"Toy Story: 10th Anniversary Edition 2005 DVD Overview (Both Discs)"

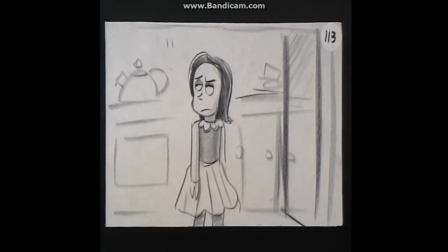93:10 The toys are alive!
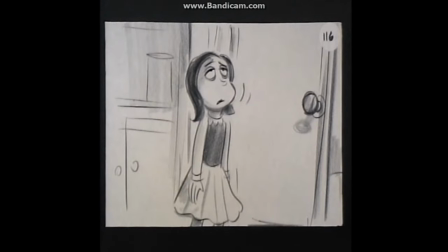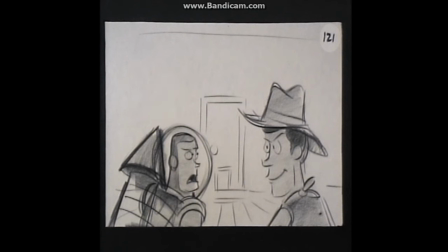93:18 I'm kind of new at this toy thing, but something tells me we aren't supposed to do that. Oh, what harm could it have done, Buzz? Just screwed him up for the rest of his life, that's all.
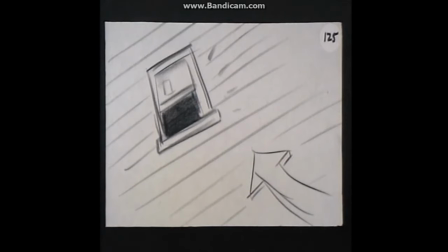93:27 No, no, no! Ah! Ah! No! I'm sorry! I'm sorry! Oh, no!
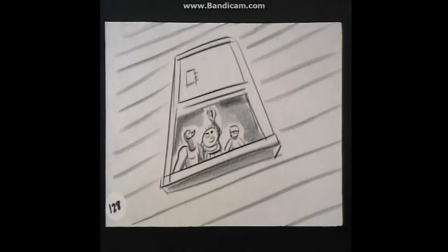93:32 I'll never hurt you again! No! No! Mom!
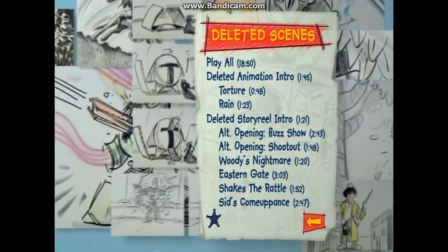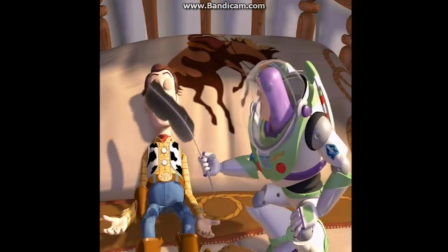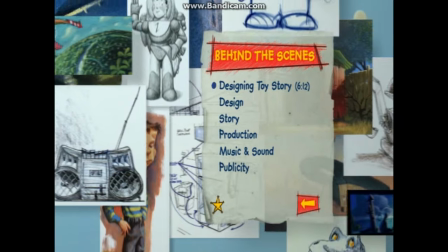It was never a computer movie in our sense. It was never a computer movie. It was in the way, we're making a film. And it happened to be that we had the coolest pencils in the world because we had these great computers and we could construct these things that no one else had the opportunity to construct. Don't forget this. The computer animation at the time was flying metal things with the camera. They first started Just because you could do anything with the computer, people did everything with the computer. You know, talking about computer animation, all I saw was this wireframe stuff, and I wasn't too impressed. At that time, I couldn't have cared less about computers. I just liked drawing. Our director, John Lasseter, really had a good vision going into this whole thing about what he wanted.
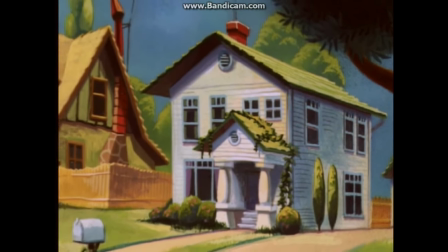95:20 There was the math. For most people, you were kind of keying off of just something about your own childhood that it just like the sound of it, the kind of basic feel of it was like you remembered when you were a kid on a Saturday morning or something.
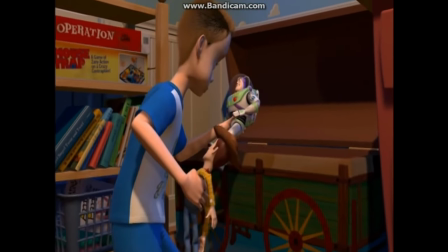95:32 In a way, the look of the whole movie is very sort of toy-like, even though it's very grounded in reality, it's very believable. Everything in animation takes many, many drawings.
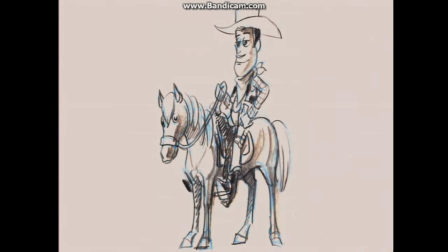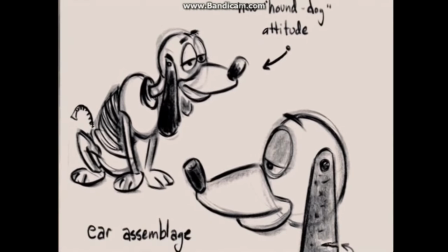95:51 Nothing's for free. We have to design everything.
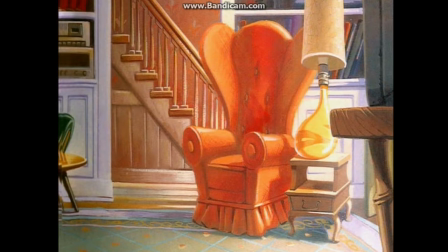95:56 We had to be architects, interior designers, furniture designers, industrial designers,
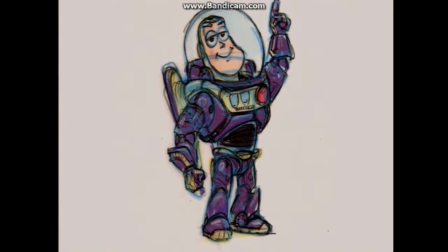96:02 costume designers, hairstylists, and of course, toy designers. And it's a huge job.
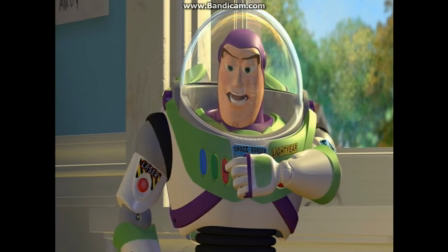96:08 I'm amazed we did it.
Star Command, come in. Do you read me? Why don't they answer?
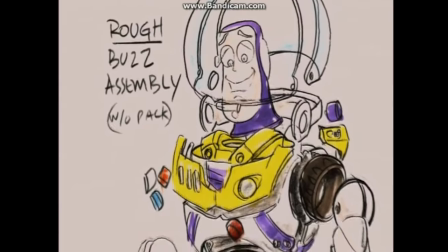96:13 We all know toys, and it's something you kind of are familiar with, but you don't even maybe recognize it.
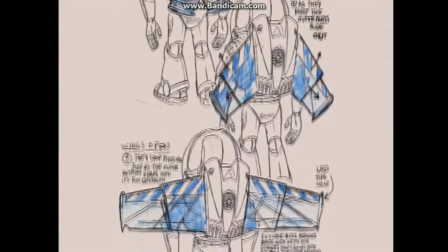96:19 So when we built Buzz, we want to make sure he was put together like a regular toy with the little Phillips screw heads in there and all the little details,
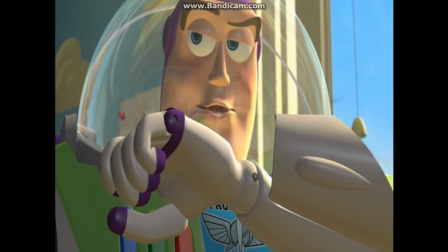96:26 so it felt really believable.
And there seems to be no sign of intelligent life anywhere.
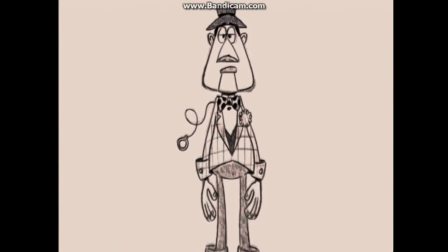96:32 Hello?
When he started out as a ventriloquist dummy, he started out as sort of a sarcastic, comedic character, which to some degree stayed. Bud Lucky basically had the core concept of making Woody a cowboy. I just thought a cowboy would be more interesting working with a spaceman.
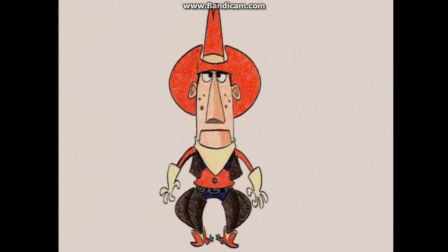96:47 That sort of sent shockwaves through the whole movie, because that just made the contrast so vivid and so powerful.
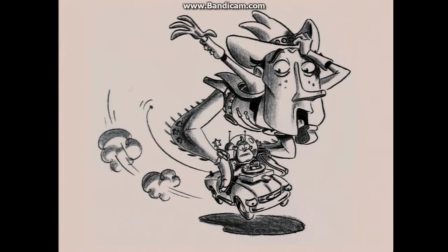96:55 Woody's a little bit just naturally going to clash. It's almost like the older detective and the young.
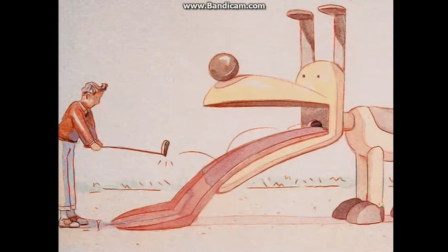97:00 Originally, Andy and the toys went to Pizza Hut, a miniature golf pizza place. But when Buzz became a spaceman and wanted to get home, it was perfect.
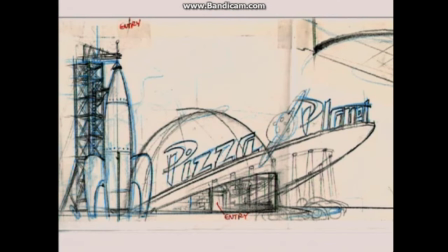97:07 This rocket ship spaceport. We thought everything.
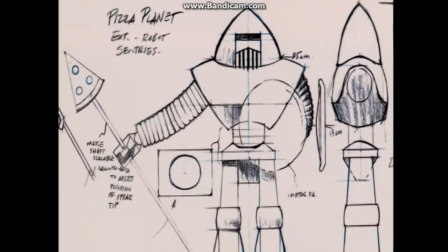97:09 We thought the guards at the door, these robots, the crane game with the aliens, and it became this really cool spaceship.
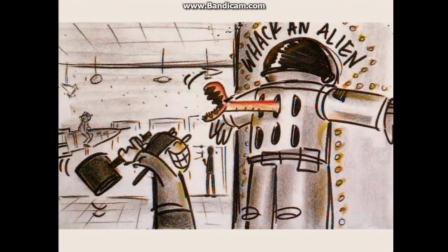97:16 The themes of the style and the look of the different video games change.